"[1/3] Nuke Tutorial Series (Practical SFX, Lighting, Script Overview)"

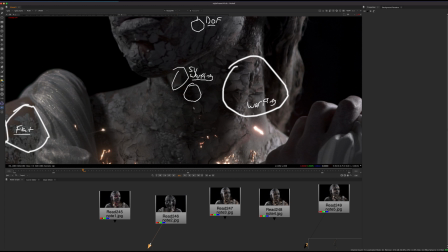257s
Maybe there's some warping going on from our smart vectors or tracks. Maybe something looks a little bit too flat.
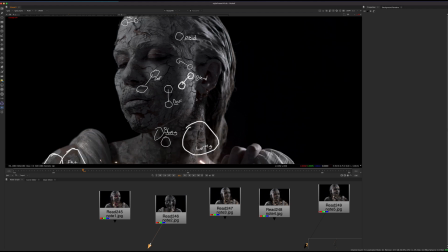264s
So these are all the level of detail we can really dive into when you're building this image up.
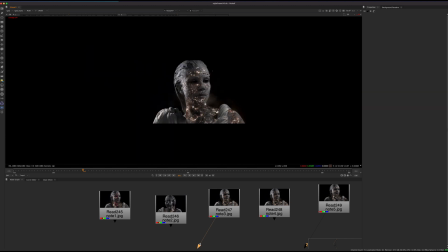269s
So you see here, this is another version, but it's just really too noisy. So if you kind of zoom out, it's almost too much to look at.
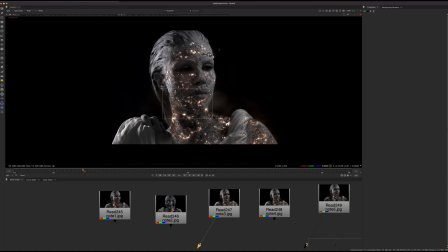276s
You have like all these white dots, and your eye doesn't really focus on something. So this is something I want to convey in this series as well, is like, where's your eye looking? How do you train that eye? What are the details you want to look at? And how do you balance that image? So this is something as an example, really just,
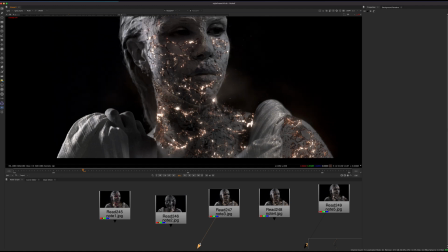294s
the effect is sort of working here in this picture, but you have like all these white dots, and it's hard to focus on one specific thing.
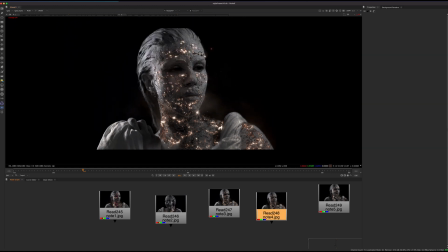301s
Also, it's a little bit too saturated, and maybe it's a little flat here. The shoulder looks very, very flat. So these are the kind of things that I'm thinking about along the process.
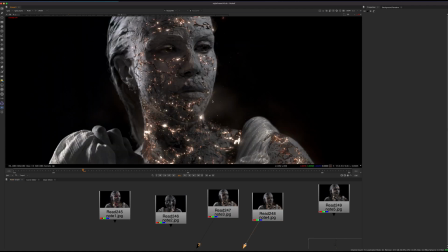310s
So you see from this version to this version, I kind of go here, darken the chin a little bit,
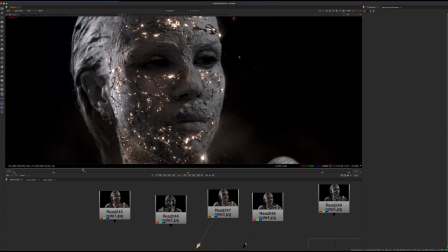316s
maybe brighten up the eyes to sort of bring the focus to the eyes. It's a little bit of an artificial brightening,
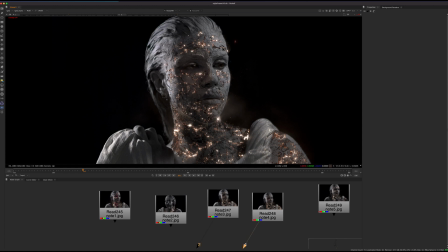322s
but it gives it a little bit of a softer look and sort of brings it a little bit less creepy and more kind of a softer look.
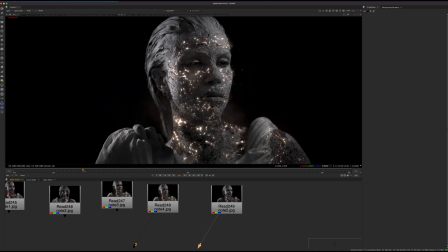331s
And then going on to another version here, there's a lot of changes in between, but again, you have the same problem.
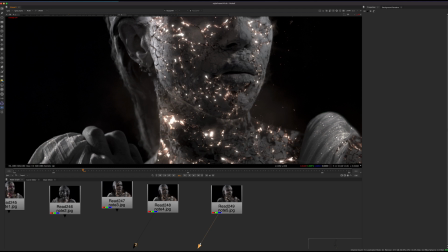337s
You have this like really kind of too much little bright highlights appearing in certain areas.
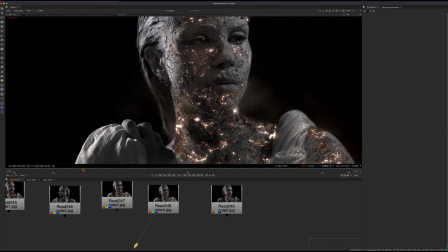343s
And yeah, so these are all the little things I'm thinking about.
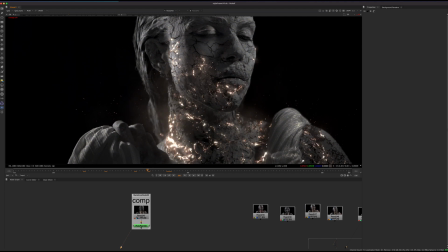346s
So if you go from this to the final comp, you can see sort of it's the way I did the effect was kind of keeping the leading edge bright,
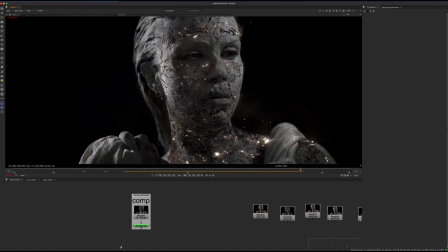354s
and then it's kind of darkening across time. But you still have these nice like rolling highlights underneath the cracks.
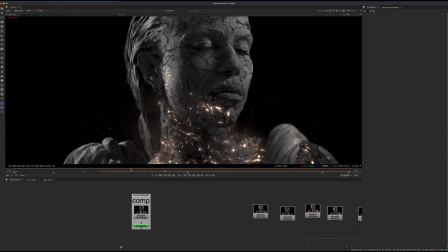361s
And that's something I really wanted to focus on with this effect as well,
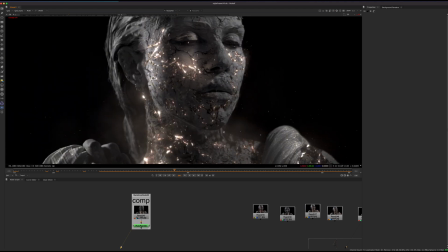364s
was I don't want to just mask a crack and create a glow, because that's a really simple effect.
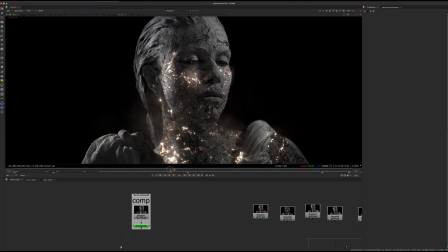371s
And what I wanted to demonstrate is how we can do a more complex effect if you have some good elements to work with.
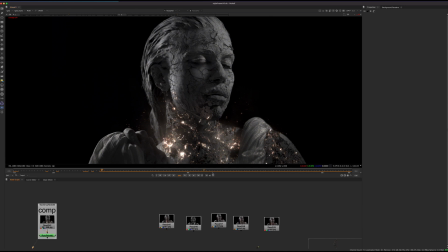378s
And so that's kind of the concept and iteration process in a very quick and simplified explanation of it. And yeah, so that is that. So on the next part, which is practical effects.
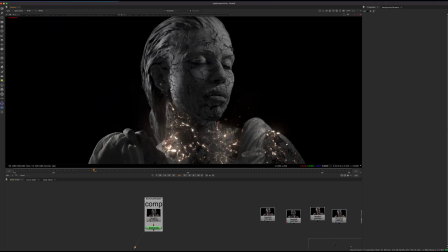393s
So what is this practically? What is happening here practically? So basically this is sort of a clay. It's white clay.
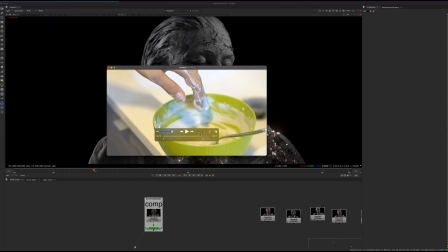403s
So this is basically a video of it. You can like buy this in a store. And yeah, my wife bought this.
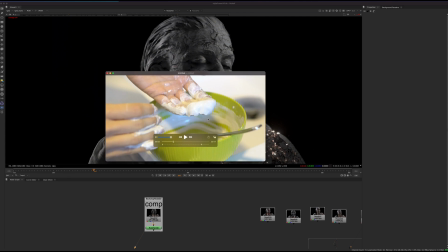411s
It's like white clay, and we also use some it was called clown white paint. You can get it in like a Halloween store.
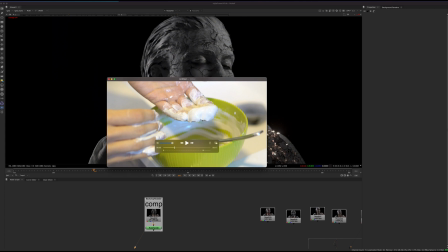417s
It's a little bit different than like an acrylic or something like that. It's more for like Halloween makeup. So it's like this mixed with some of this. And this gives us a nice practical base to start with.
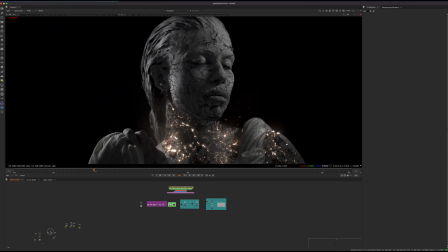428s
So if we compare this to the practical footage, this is actually the practical. So we have a lot to start with here, and then we can enhance what's already there. So you can see there's some cracks added. We added some 3D cracks, 2D cracks, and then painted in a bunch of different textures here.
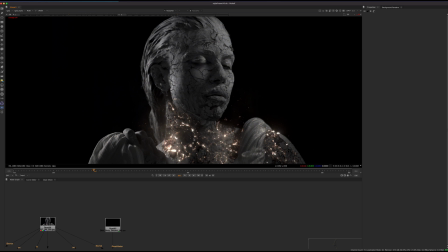443s
So it's a good idea to start with practical effects if you can, especially if you're filming this yourself or doing a project on your own, and mixing traditional filmmaking techniques with compositing.
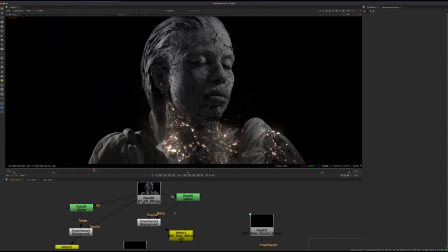456s
So I think especially with YouTube and internet now, it's like everything is super about 3D, and you're not seeing a lot of practical effects being used. So I wanted to sort of mix that in here, and in some future videos as well, we have some ideas for that, and that will be kind of fun to talk about along the way.
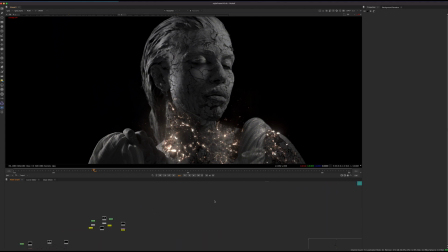475s
Even though this is a compositing channel, compositing is about mixing it with the real. So yeah, that's something that I thought people would find interesting. So talking about this more, one thing with the lighting. So practical lighting, you want to light this in a way,
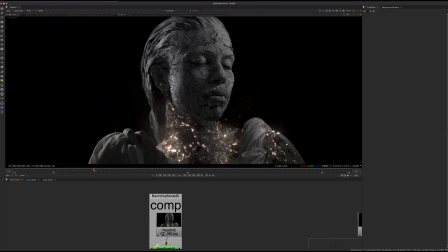495s
I'm not a portrait photographer, I'm not a studio photographer, but I do understand lighting pretty well. And one type of lighting that you can do is called Rembrandt lighting. So basically you can take